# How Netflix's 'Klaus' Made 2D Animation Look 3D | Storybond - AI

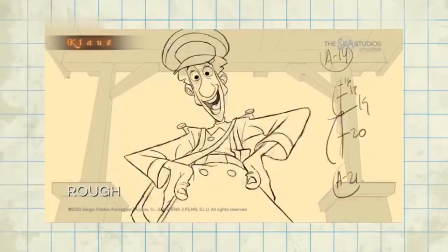[0:00]
When the animation process for Netflix's Klaus began, it looked something like this.
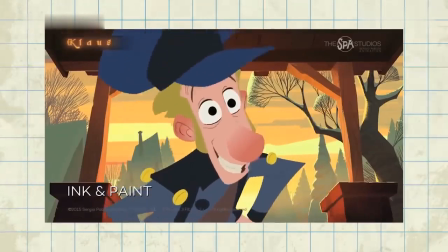[0:05]
It eventually started looking like a pretty impressive 2D film. But then, the animators went one step further to create a film that looked like this.
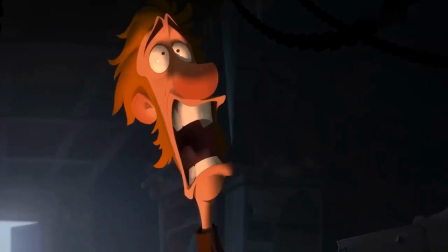[0:14]
Suddenly, the characters looked three-dimensional.
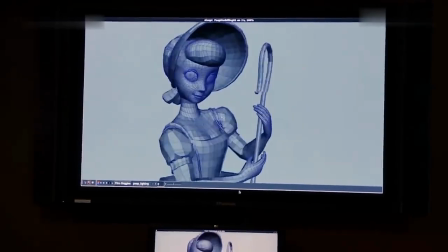[0:17]
But unlike most animated movies these days, the characters in Klaus aren't CGI, and can't even be considered 3D.
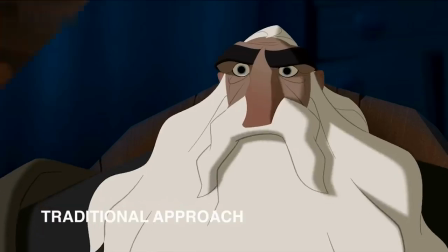[0:24]
It's all just a trick of the light.
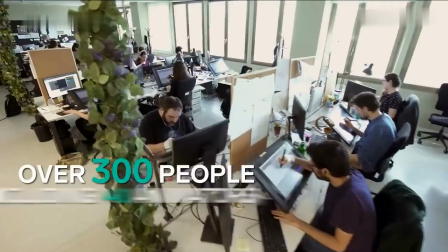[0:30]
About 300 people, including 40 animators, worked on the movie Klaus,
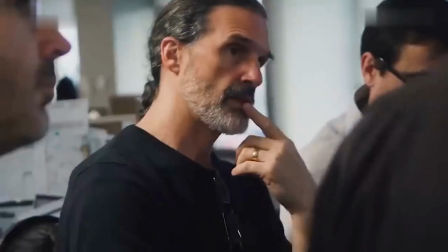[0:36]
which took over 2 years to make, and it was completed under the wire, just 1 month before it premiered on Netflix.
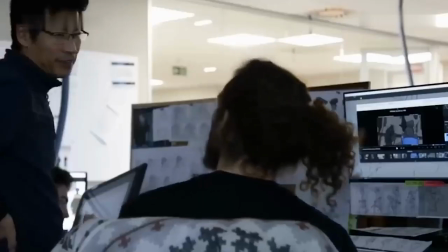[0:44]
So why did it take so many people and so much time? To understand, we have to go back to 2010.
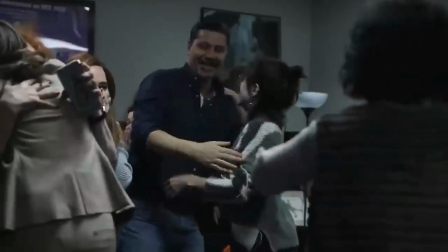[0:51]
Long before Klaus was nominated for an Academy Award, to when director Sergio Pablos came up with the idea.
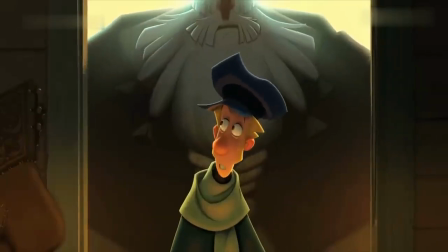[0:58]
Because his story was about the origin of Santa Claus, it appealed to nostalgia.
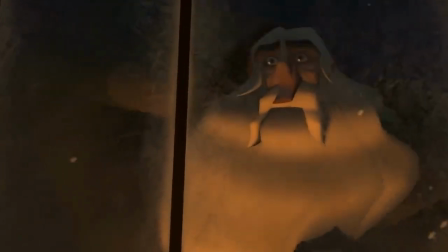[1:03]
And he thought a nostalgic 2D animation style, like we saw in the 90s Disney films, would be a better fit for the story.
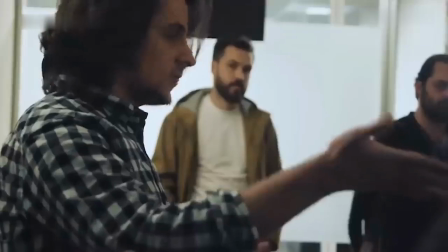[1:10]
But he also wanted to advance the look. So his team at SPA Studios in Madrid added a few new crucial steps to the animation process. I never looked at 3D as an evolution of 2D. I looked at it as a split, like there's a new way of making animation now.
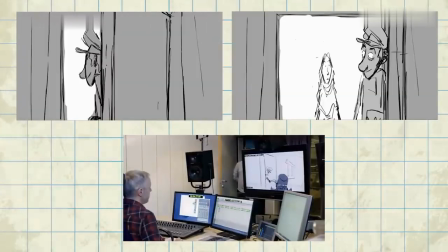[1:24]
First, they storyboarded the script and made a cut using temporary voices for the characters.
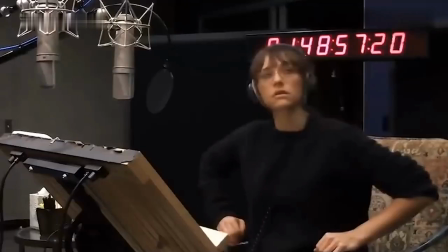[1:30]
They swapped these out later once the real cast was recorded.
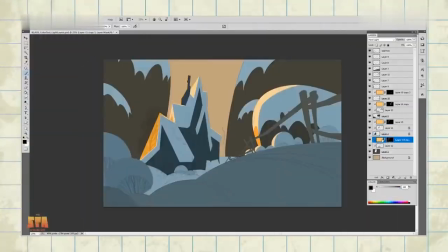[1:34]
The next step was layout, where the team designed backgrounds and figured out the placement of the cameras.
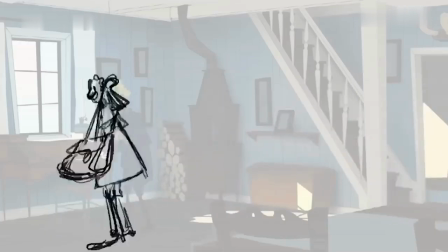[1:41]
Animating the characters and coloring the backgrounds happened simultaneously.
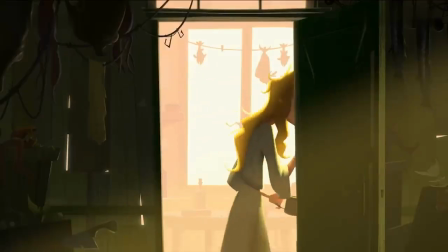[1:45]
The end goal was to have both blend together seamlessly and look like they're part of the same world.
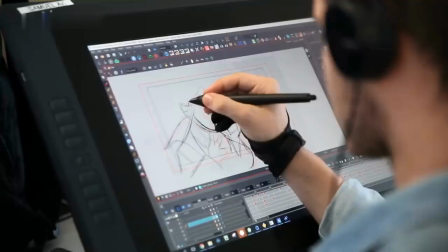[1:50]
The characters were all hand-drawn using digital tablets and a program called Harmony by Toon Boom.
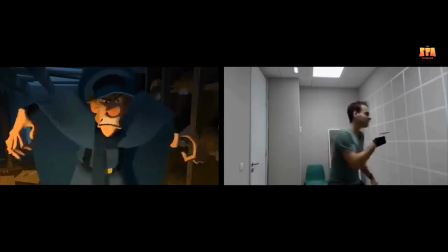[1:56]
The animators used live-action reference videos of themselves as a guide. The initial sketches were very rough, as you can see here.
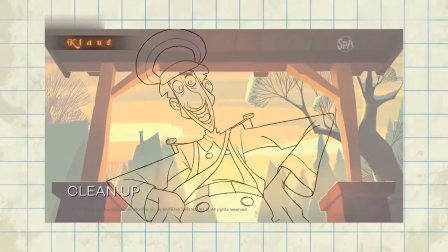[2:05]
But there was a cleanup stage in which artists refined the drawings with crisp, bold lines.
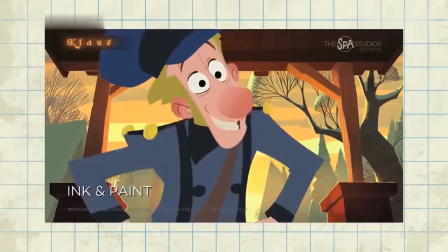[2:10]
Then they painted the characters with basic flat colors. Here, everything still looks very 2D,
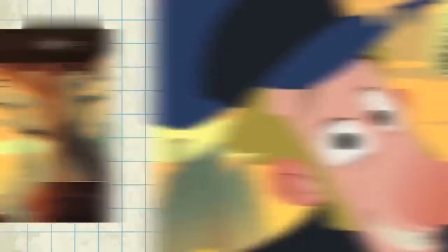[2:17]
but they will soon bring the characters to life with a very important addition usually reserved for 3D animation: lighting.
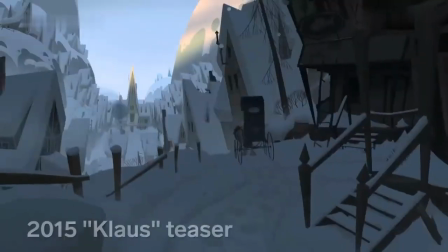[2:24]
His team tested out a new method of lighting 2D characters and released a 2-minute, 30-second long proof of concept teaser back in 2015.
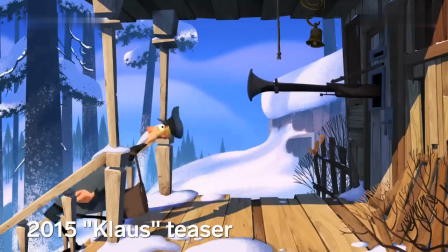[2:32]
The proof of concept looked good and secured them a deal with Netflix, but the process was too labor-intensive.
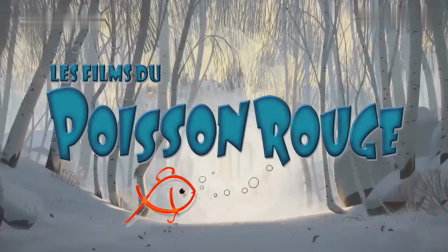[2:39]
So they partnered with a French company called Les Films de Poisson Rouge to help advance the technology,
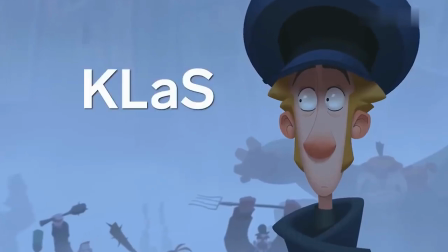[2:45]
which they called CLAS, short for Klaus Light and Shadow.
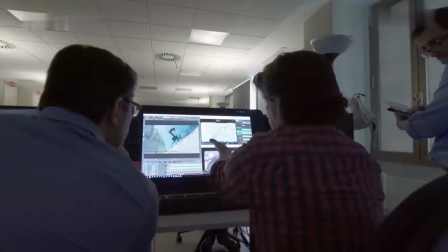[2:50]
Poisson Rouge was able to make the tool much more efficient and easier for the artists to work with.
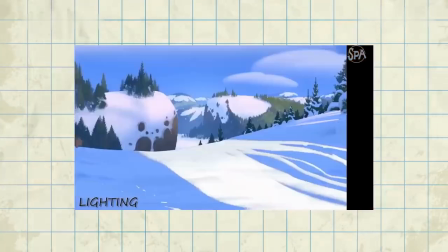[2:55]
The CLAS tool allowed the artists to paint with light, using a number of different types of lighting in various combinations, like key light and ambient light.
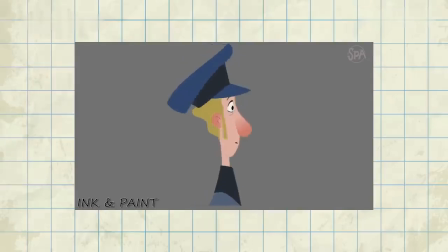[3:04]
With 3D CGI, light is added automatically to objects, but it's trickier with 2D.
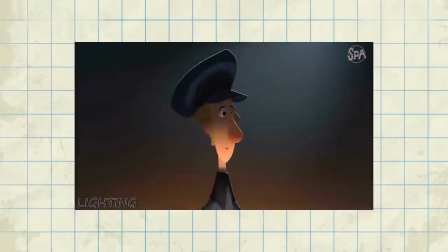[3:09]
But with lines, with drawings, the computer needs a certain level of AI to even understand that this line corresponds to this line, and this hand is also this hand.
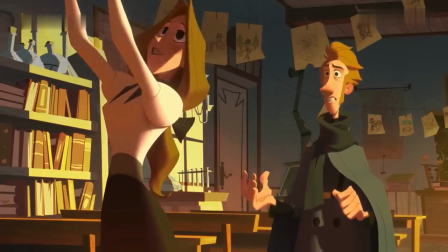[3:18]
The software tracks movement of the characters so the light and shadows will move with it.
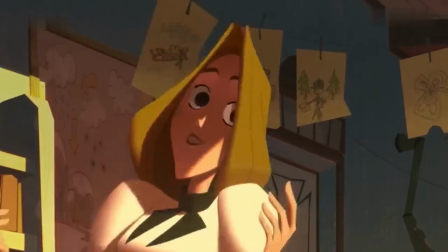[3:24]
The program takes a very educated guess, but it's not 100% accurate, so the artists can go in and fine-tune it by hand.
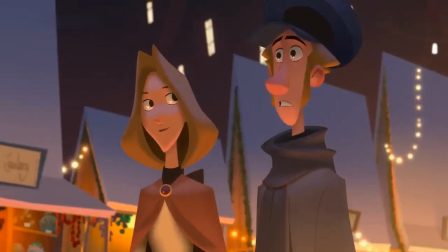[3:32]
Painting with light allowed the artists to get creative, with details down to the tiniest reflections in their eyes, as you can see here.
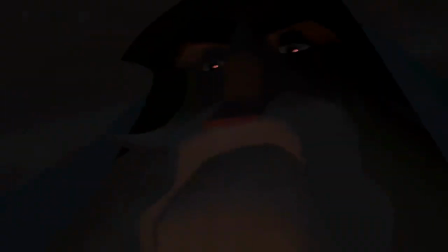[3:39]
The team used lighting not only to make the characters feel more real, but also to help tell the story.
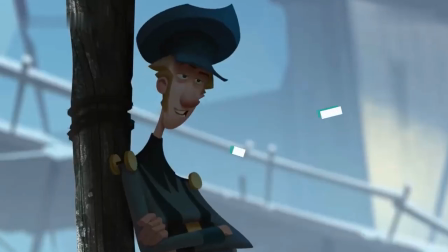[3:45]
For example, when Jesper is handing out papers to the kids like a drug dealer, he's always standing in the dark to illustrate his shady behavior.